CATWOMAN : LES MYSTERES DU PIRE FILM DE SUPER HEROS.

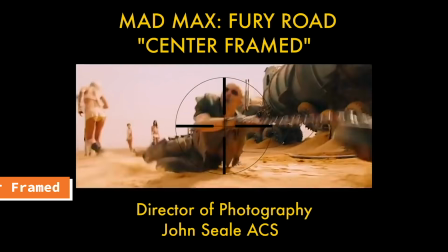Pareil par exemple dans Mad Max Fury Road, où tous les éléments importants de cette séquence sont au centre de l'image.
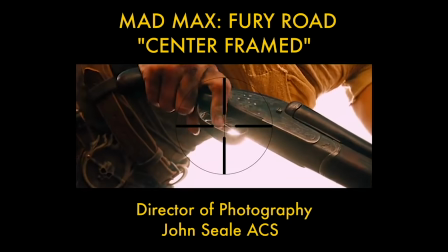Ce qui permet une lecture claire et limpide, même avec un montage très rapide. Là, dans Catwoman, on ne comprend même pas ce qu'on est supposé regarder.
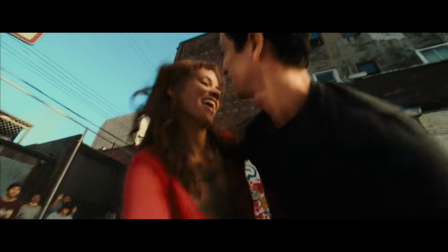Les plans s'enchaînent sur la même chose, mais avec des valeurs de plans qui sont trop proches pour justifier une coupe. Clairement, c'est une séquence qui n'a pas été pensée en amont. A l'inverse pour le coup de toutes les séquences du film en effet spécial, qui elle oblige évidemment énormément de planification avec par exemple des storyboards rigoureux de chaque plan. Ce type de séquence, ça ressemble vraiment à ce qui se passe quand un réalisateur décide de couvrir la séquence, avec plein de plans différents sans avoir prévu son montage en amont. Et j'imagine qu'ensuite avec sa monteuse, ils se sont battus pour réussir à créer une séquence qui a l'air dynamique et rythmée, en enchaînant ses plans le plus rapidement possible. Ce qui, pour le coup, ne marche pas du tout comme ça. Et justement, par exemple, un mec comme Edgar Wright le prouve.
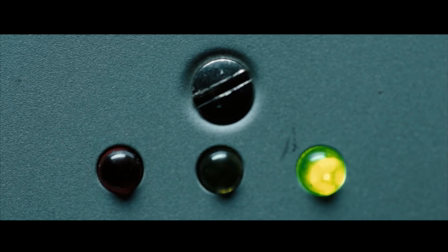Pour donner un sentiment rythmé et dynamique, il faut que tous les plans soient parfaitement prévus pour justement créer un enchaînement limpide.
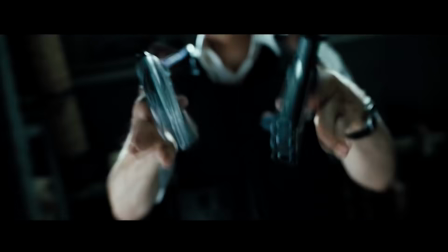Chaque plan est là pour nous apporter une nouvelle information et c'est l'enchaînement de tous ces plans qui va créer justement du rythme. L'idée n'est pas juste de balancer plein de plans qui racontent la même chose mais dans un rythme frénétique.
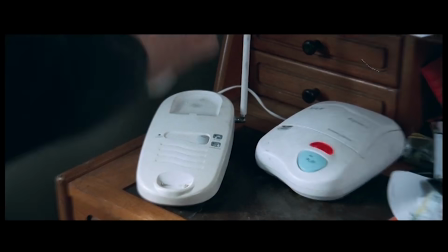Il faut vraiment que tout soit prévu pour justement réussir à donner cet aspect clipesque, ultra lisible et fluide, qui permet un vrai dynamisme.
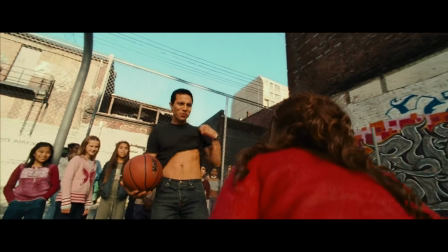Là, on est au-delà du cache-misère. Le montage est juste là pour artificiellement essayer de dynamiser une séquence qui est totalement plate.
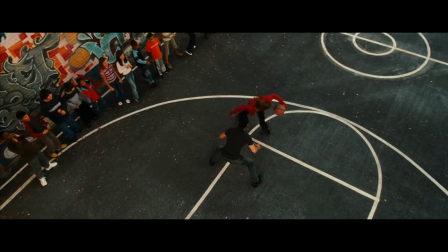Sur le découpage et le montage, cette séquence, c'est un énorme échec.
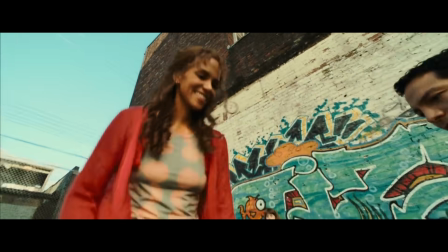Et encore, je n'ai pas mentionné la chorégraphie de cette séquence qui est totalement statique, ce qui donc va accentuer évidemment ce naufrage en termes de dynamisme.
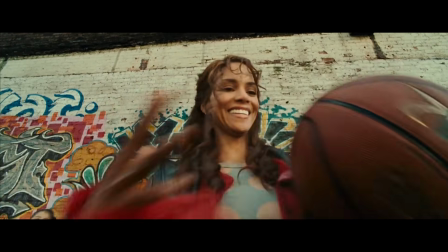Je n'ai pas mentionné par exemple le costume d'Albérie, totalement ridicule avec ses manches longues comme ça qui pendouillent alors que tu es dans une séquence où elle va faire du basketball avec un ballon dans la main.
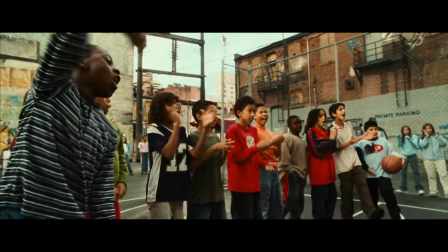Ni évidemment la direction d'acteur d'Albérie qui a une tête totalement flippante et hallucinée et c'est limite gênant.
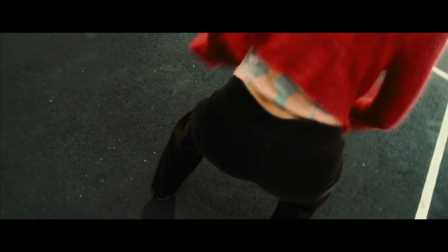Ni évidemment le fait qu'on assiste à une espèce de scène de drague où Albery va faire du twerking devant des gamins de 6 ans. Car en fait, tout ça aussi, c'est de la mise en scène. Et clairement, rien n'est abouti. On peut rapidement comparer cette séquence avec par exemple la séquence de Amazing Spider-Man. Et pour le coup, on se rend bien compte qu'il n'y a pas besoin d'un montage frénétique pour réussir à donner la sensation qu'un personnage a tout de suite une habilité particulière avec un ballon. L'important, c'est de réussir à être clair et lisible. Et malheureusement, cette séquence n'est pas une anomalie dans un film normal.
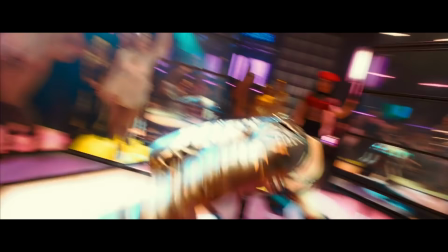On retrouve exactement le même naufrage dans la scène de la boîte de nuit un peu plus tard, encore une séquence totalement statique mais épileptique,
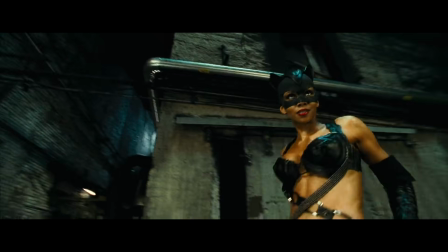et donc qui en devient globalement grotesque, et tous les combats du film sont évidemment du même acabit.
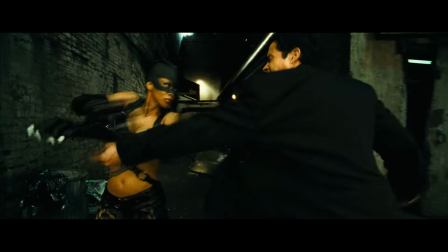On enchaîne des plans serrés de mouvements, on ne comprend strictement rien à ce qui se passe, et on ne prend aucun plaisir à regarder des gens se battre. Et c'est vraiment ça qui est étrange, c'est que dans ce film, tout ce qui a affaire à de la mise en scène physique, réelle, Pitof est totalement incapable de la mettre en image de manière cohérente. Il est incapable de créer du dynamisme par la mise en scène, et donc il finit à chaque fois par juste faire un espèce de montage ultra-cut pour créer un dynamisme qui est totalement artificiel. Là où à côté, il est capable de créer des séquences en images de synthèse, que je trouve vraiment convaincante. Et cette problématique se retrouve en fait déjà dans Vidoc.
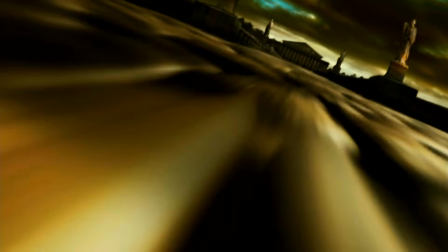Sauf que dans Vidoc, les effets spéciaux sont vraiment dégueulasses.
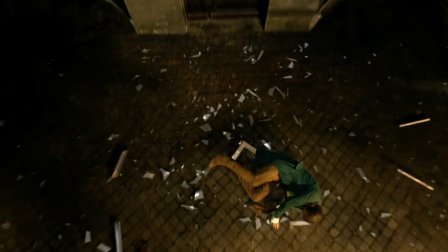Mais pareil que dans Catwoman, on a le droit à des plans en effets spéciaux qui ont une vraie volonté de spectaculaire, mais à côté, t'as des séquences qui sont découpées et montées de manière totalement improbable.
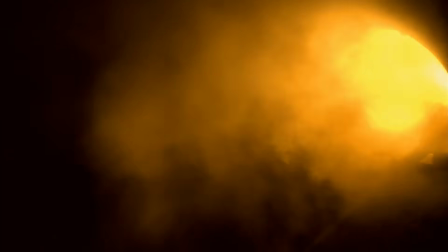On a l'impression d'avoir deux réalisateurs en manette. Et pour moi, en fait, tout ça, c'est la preuve que ce mec-là n'est pas arrivé sur le plateau avec une mentalité de metteur en scène. Mais il est arrivé sur le plateau avec sa mentalité de superviseur des effets spéciaux. D'où ce qualificatif d'imposteur. Car pour revenir à David Fincher, lui a justement totalement réussi à inverser son mode de pensée et à mettre les effets spéciaux au service de son film, et non pas l'inverse. Et ce qui est cocasse, c'est que je trouve qu'il y a une vraie similitude dans l'utilisation des plans à effets spéciaux. Sauf qu'il y en a un qui y met du sens, et l'autre qui n'en met pas.
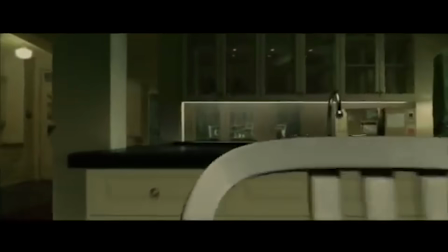Quand Fincher fait une caméra libre qui va traverser des objets rentrés par un trou de serrure ou passer à travers une vitre, et bah c'est pour cartographier le décor dans lequel va se passer le film.
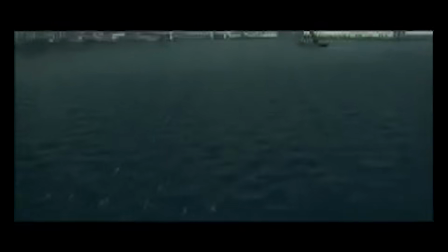C'est pas uniquement pour s'approcher d'un appartement. Quand Fincher utilise un plan de présentation d'une ville en images de synthèse, et bien c'est pour nous présenter le San Francisco des années 60,
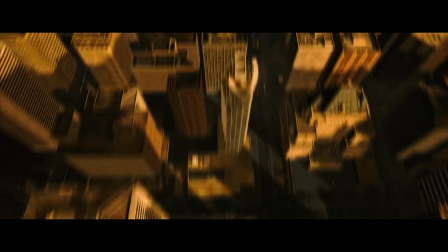ce qui nous permet d'encore plus nous plonger dans le lieu et l'époque dans lequel tout le film va se dérouler. Là où Pitof va faire ça pour finir sur un bâtiment lambda dans une ville qui n'est jamais nommée.
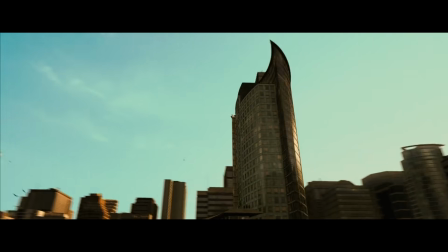On ne saura jamais si on est par exemple à New York ou à Gotham City. Alors que pourtant, on a des plans de la ville à foison. Être réalisateur, c'est l'aboutissement d'une carrière. C'est le sommet de l'échelle artistique dans l'audiovisuel. Et certes, les réalisateurs viennent de formations différentes. Cascadeurs qui sont pas sérieux réalisateurs ? genre des effets spéciaux qui sont pas ses réalisateurs. Mais justement, pas ses réalisateurs, c'est devenir le capitaine du navire.